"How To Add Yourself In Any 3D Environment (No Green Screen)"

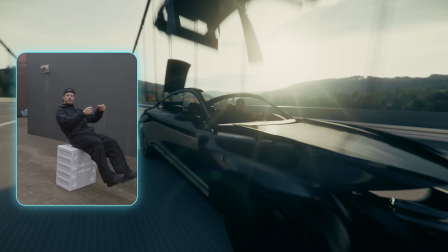0:00 Today I'm gonna show you how I replaced an entire background using virtual production with no green screen, no Hollywood budget.
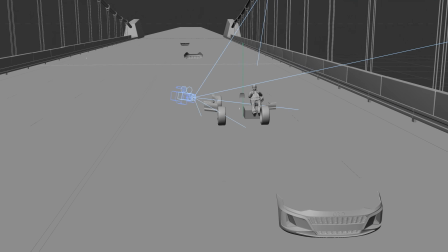0:07 Here's exactly how I did it. You can use any 3D software for this. I personally used Cinema 4D for my project, but I did the same thing in Unreal Engine 5 before.
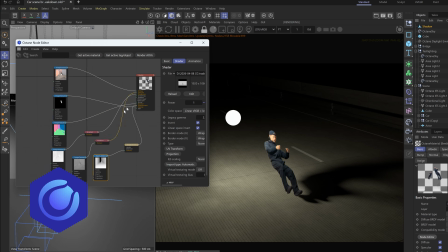0:17 It all comes down to the artist's creative decisions, and software is just a tool.
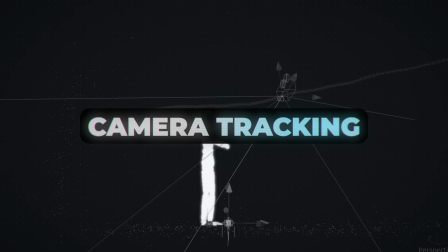0:23 We cover 4 things: AI rotoscoping, camera tracking, 3D environment and animation, and finally the compositing. Green screen for a small scene or a small production is basically not needed anymore.
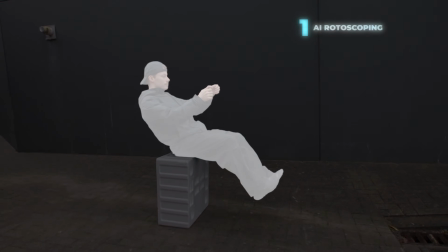0:37 As long as there's enough separation between the subject and the background, it should be fine.
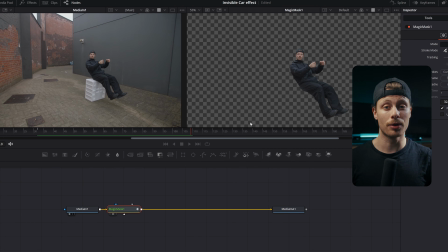0:43 We can use something like the Magic Mask tool in DaVinci Resolve, or use AI rotoscoping switch light to get faster results. With some minor adjustments in the rotoscope, we can nail it every time, easy.
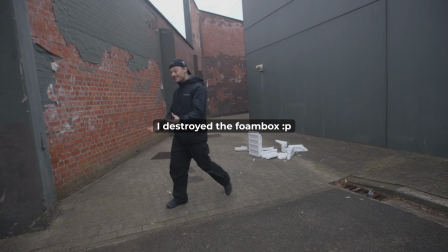0:56 For this scene, I had no idea yet what the lighting would be for the background, so I used an overcast day, so we have overall flat lighting. We can change the lighting later on in 3D using different lighting passes.
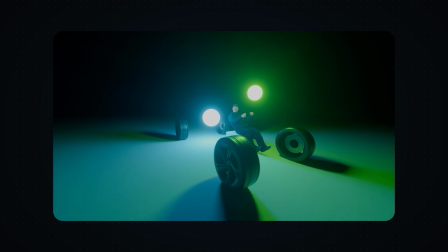1:09 It's a small decision on the set, but that way we have full control over the lighting in post-production.
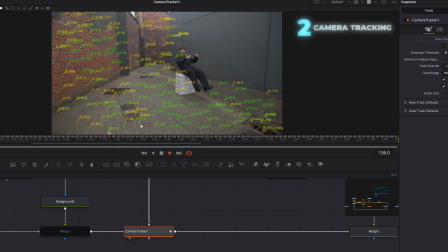1:15 When you have a dynamic moving camera, we need to 3D track our scene.
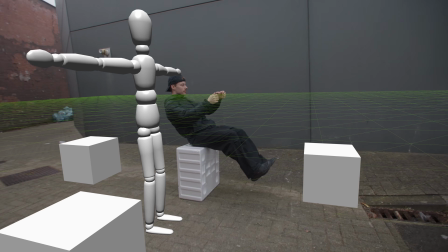1:19 That way in our 3D program, the camera will move exactly like it was shot in real life.
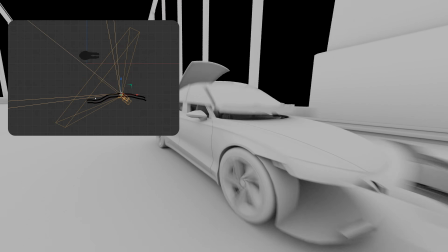1:25 Trust me, it will look so much better when you have actual perspective shifts inside your footage.
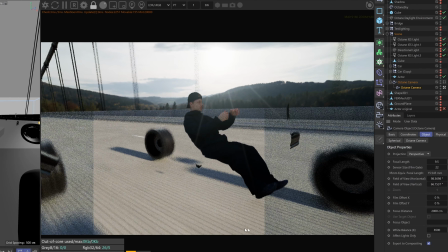1:31 For the 3D environment, I use Cinema 4D and Octane render.
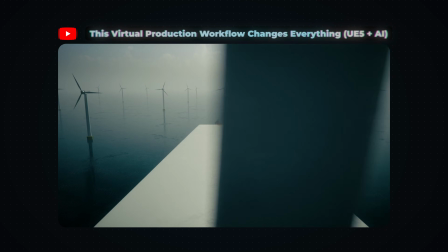1:35 I normally work in Unreal Engine 5, but for this project, I wanted to have the max lighting quality. I had to figure out how to do certain things from Unreal Engine 5 in Cinema 4D.
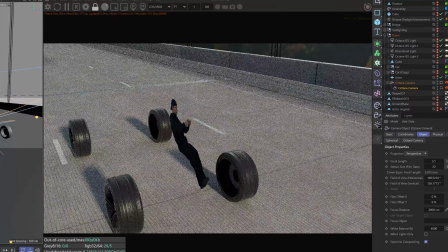1:47 The only thing I had issues with was the camera projection. I didn't know how that workflow worked in Octane, and also the relighting of that scene. In the end, it's the exact same setup, just different software.
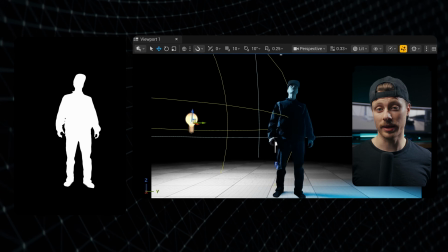2:01 If you want to see that full workflow, I already made a video here on the channel, so go check that out,
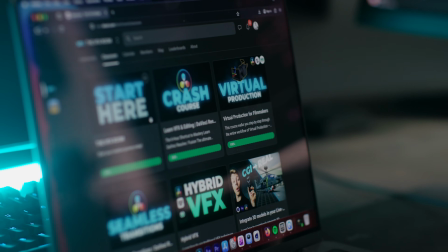2:06 or join our VFX community to get all the resources and training you need to create exactly the shots like this.
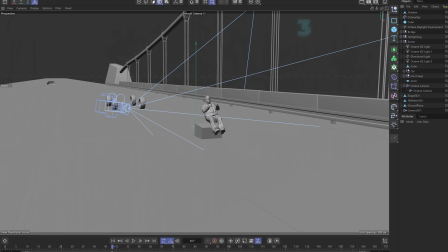2:13 Link is in the description. For this shot, I had the idea to create an invisible car effect on a moving bridge and then slowly reveal parts of the car. And for that process, you need 3D assets, of course. The platform I use for this all the time is CG Trader.
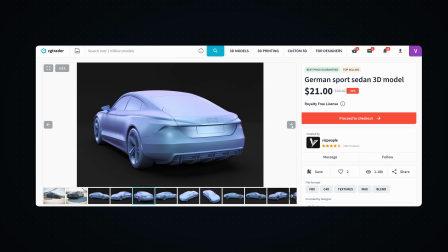2:29 Just search for whatever 3D asset you need. You can filter by price, format, and more.
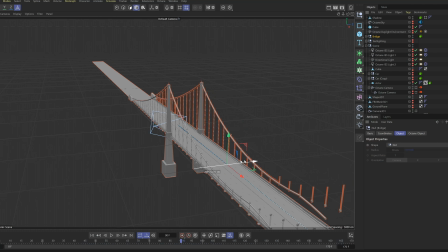2:35 Simply download the files and import it right away in your 3D program.
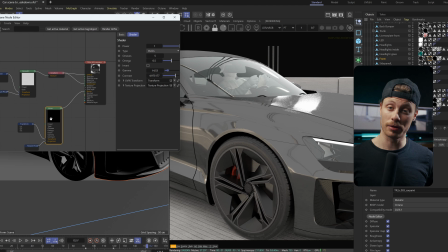2:40 For the car, I tweaked the shader, so the color, the reflections, to get the exact look I wanted.
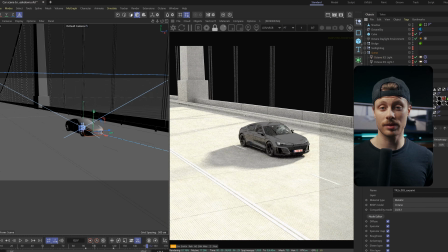2:46 Then I added the bridge as the main environment. To save some render time, I simply used an HDRI as the backplate,
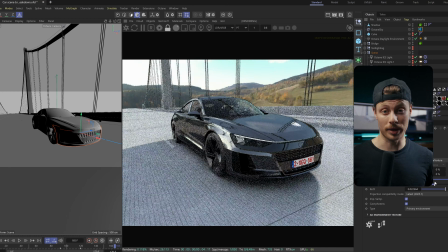2:53 so that way the background already looks photoreal and we don't have to 3D model anything for that.
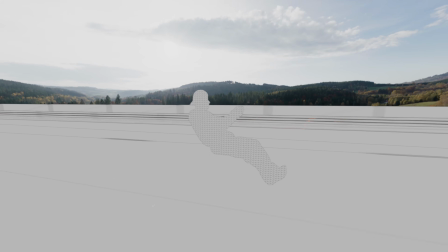3:00 It's a clever trick, and for this shot it worked out just fine. And you guys can get 10% off on any asset on CG Trader using the code Kevin10.
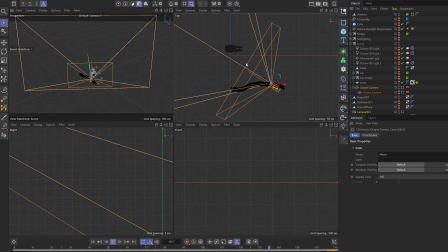3:11 Once everything was in place, I imported 3D camera from DaVinci Resolve and also made a shader for the relighting of the subject.
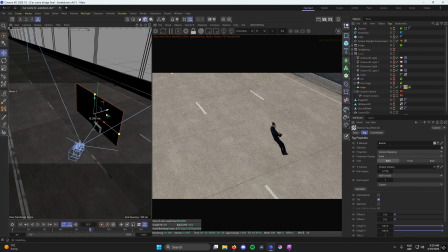3:18 I placed the shader of the footage on a 2D plane roughly in the same spot where the actor is in 3D space.
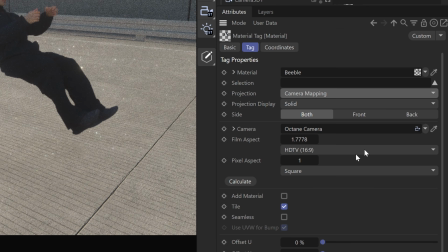3:25 In the texture, I used the camera mapping option, so it always projects relative to the camera's position.
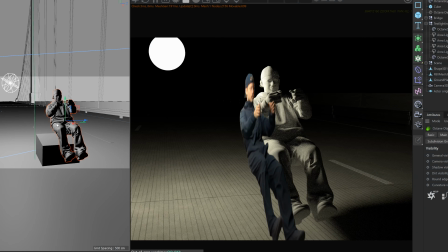3:31 To get an accurate shadow on the floor, I recreated the subject in 3D and then only made the shadow visible on the road.
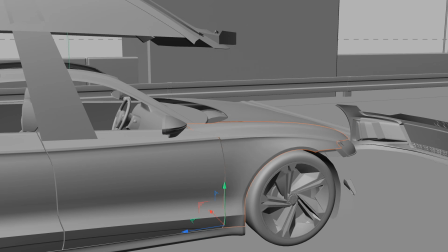3:39 For the reveal of the car, I separated out all the parts and then animated it in using a scale and rotation keyframe. And I repeated that process for the whole car until it's fully revealed in the shot. And you won't believe it, but it was actually the easiest part of the whole process.
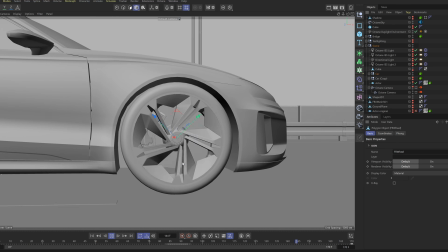4:01 Make sure you also animate the wheels so it's spinning, and also add a vibration to the body of the car.